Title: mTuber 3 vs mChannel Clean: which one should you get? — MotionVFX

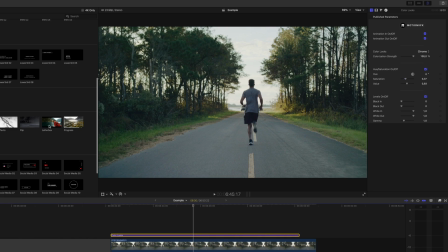This section in M-Channel Clean also has elements like letterbox to give your videos a little bit more of a
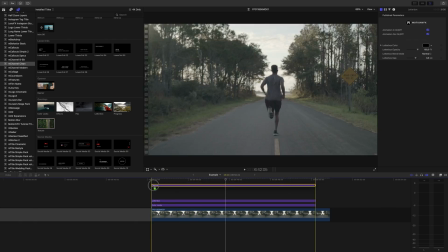cinematic look as well as texture to give your shot a sort of a dirty lens vintage feel.
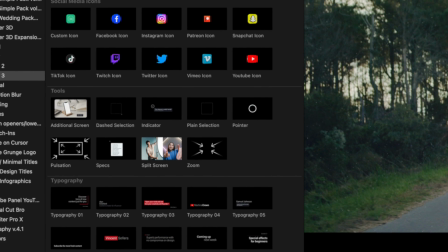This section goes really well with mTuber 3's tools section.
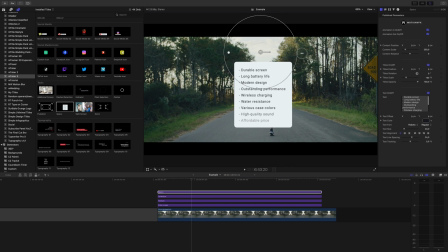So these mTuber 3 tools allow you to point out specific things and areas in your shot as well as give you certain options to adjust your footage.
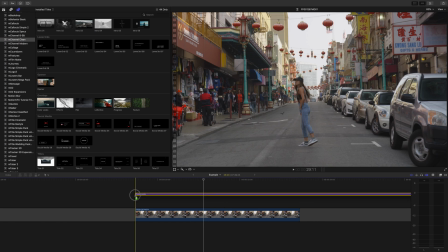So as an example let's drag color looks from mChannel Clean onto our footage and we'll use chrome to make our shot a little more vibrant. Let's drag a letterbox over top and we'll go into mTuber 3 and use the zoom tool to give us a little bit of a push in on her.
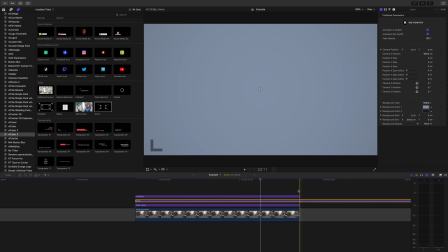Make sure to put it under the letterbox so it doesn't scale into the letterbox 2. You can also keep all of these effects up till the end of the clips by selecting each one and turning off the animation out button. Both packs have the same number of transitions but like I mentioned,
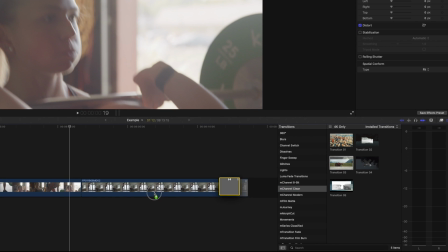they each have their own style. mChannel Clean's transitions are more footage based just like some of the other elements in the pack.
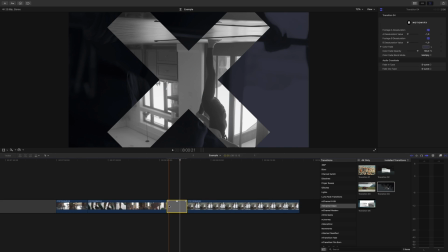Once again, what this means is that they have the connecting clips that you want to transition, visible, and a part of the transition itself.
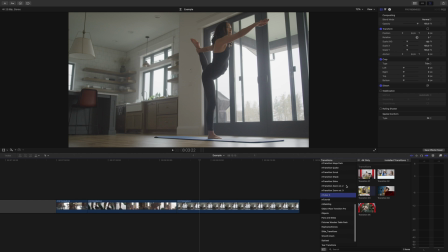M-Tuber 3's transitions, also true to the rest of the pack's style, are colorful and vibrant.
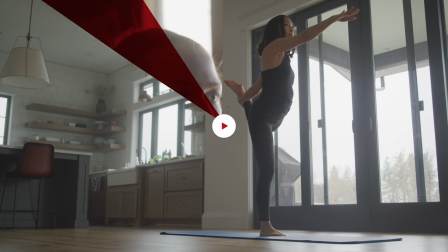They use a lot of shapes to consume the frame and allow for this seamless transition from one clip to the next.
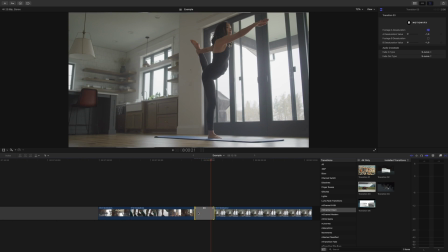All these transitions have adjustable parameters as well. If I don't want this desaturated look in this M-Channel clean transition, then I can turn it off in my inspector window.
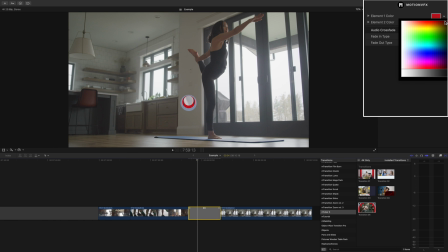If I want to change the color of this M-Tuber 3 transition to fit my channel's colors, I can do so easily. Let's jump back to the intro section of both packs.
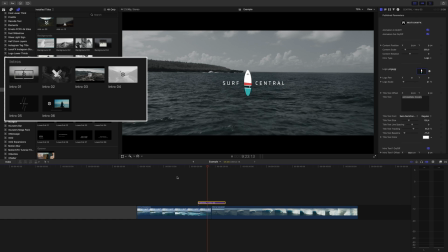If you're wanting a pack to help you create a smooth modern intro with your footage shown underneath and subtle overlay designs over top,
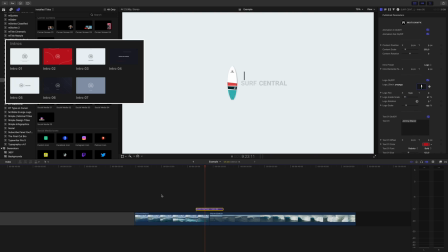then M-Channel Clean is the way to go. If you want, say, a more colorful intro that's less involved with your footage, then M-Tuber 3 is the better choice. I highly recommend getting M-Channel Clean and M-Tuber 3 if you can so you have all the tools you need to create more dynamic and unique videos. But if you're unable to, just determine what the style of your channel is closest to.
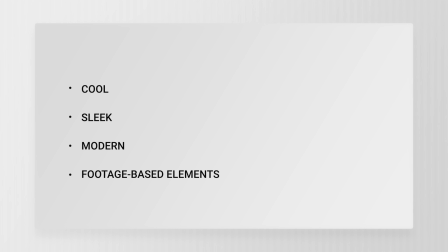So if it's cool, sleek, and modern and you'd like your footage to play a role in the different elements in the pack, then go with M-Channel Clean.
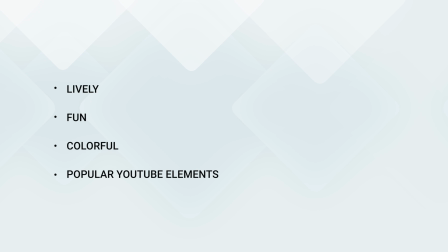If your channel is very lively and fun and you're wanting popular YouTube style elements, then go with M-Tuber 3. To see all the different elements for yourself, go check out the packs on the Motion VFX website. Make sure to subscribe if you have not already because this channel is an easy way to find out about all the new plugins that we have in the works. Once again, my name is Dylan and I hope you guys have a great day.